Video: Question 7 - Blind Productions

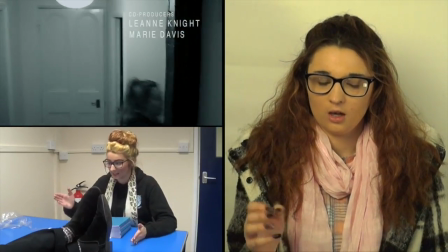4:15 Compared to our final product, we had loads of different titles that matched everything that was going on.
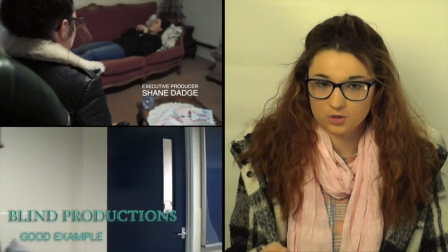4:21 They'd appear, they'd disappear. The colours were bolder, you can see them better.
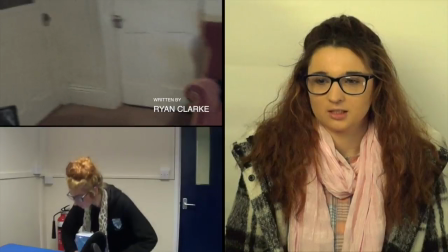4:27 As for, like I said, our prelim, it's just one standard letter, like words that just stayed on the screen and didn't really go anywhere.
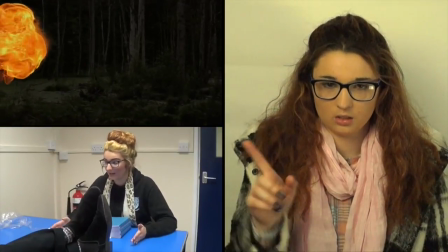4:35 But our final piece, you can really tell the difference between the text and the colours,
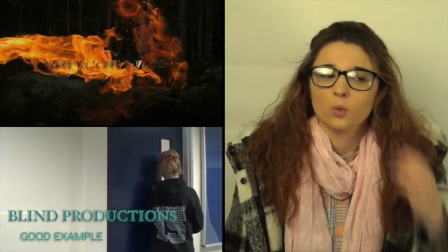4:42 and it just goes with what the piece is about. With clothing, for our final piece we planned what we'd wearing.
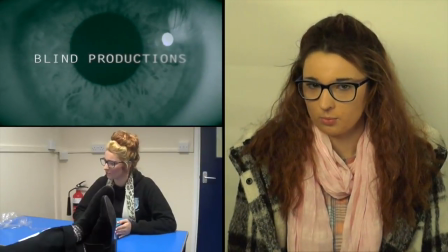4:49 We knew the presents would have to wear black, the victim would have to look innocent with what she wears, the therapist would need to look smartish.
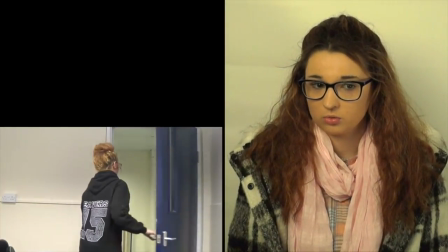4:57 So we had to actually plan what we needed to wear. As for the prelim, we just filmed in what we had on, so I think that was for me just a hoodie.
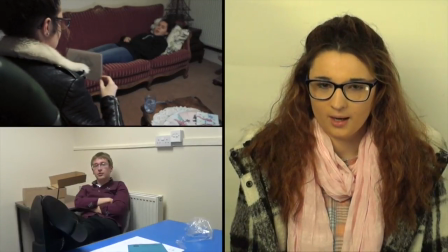5:05 Ewan was just in a shirt, I think. And it just didn't really look like a teacher and student conversation.
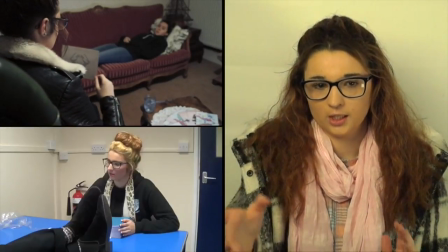5:13 As for when you look at our final piece, you can really easily tell which character is what.
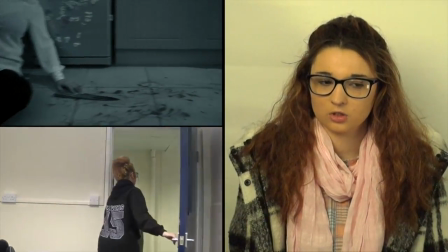5:18 So like the presence is all in black, she's got dark hair, you can never really see them.
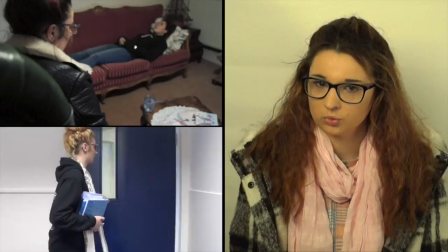5:24 The victim's quite innocent, she's just a normal person, she's wearing jeans and a top.
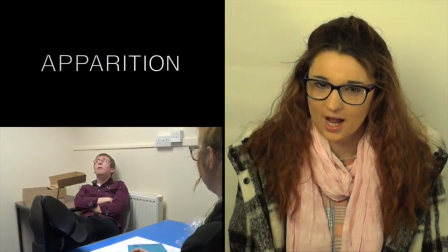5:31 And then obviously the therapist is wearing just a jacket and got smart hair done,
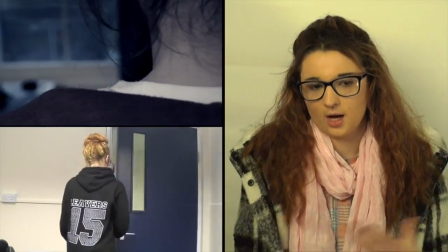5:37 just to make it fit more with what we're trying to get across in our final product.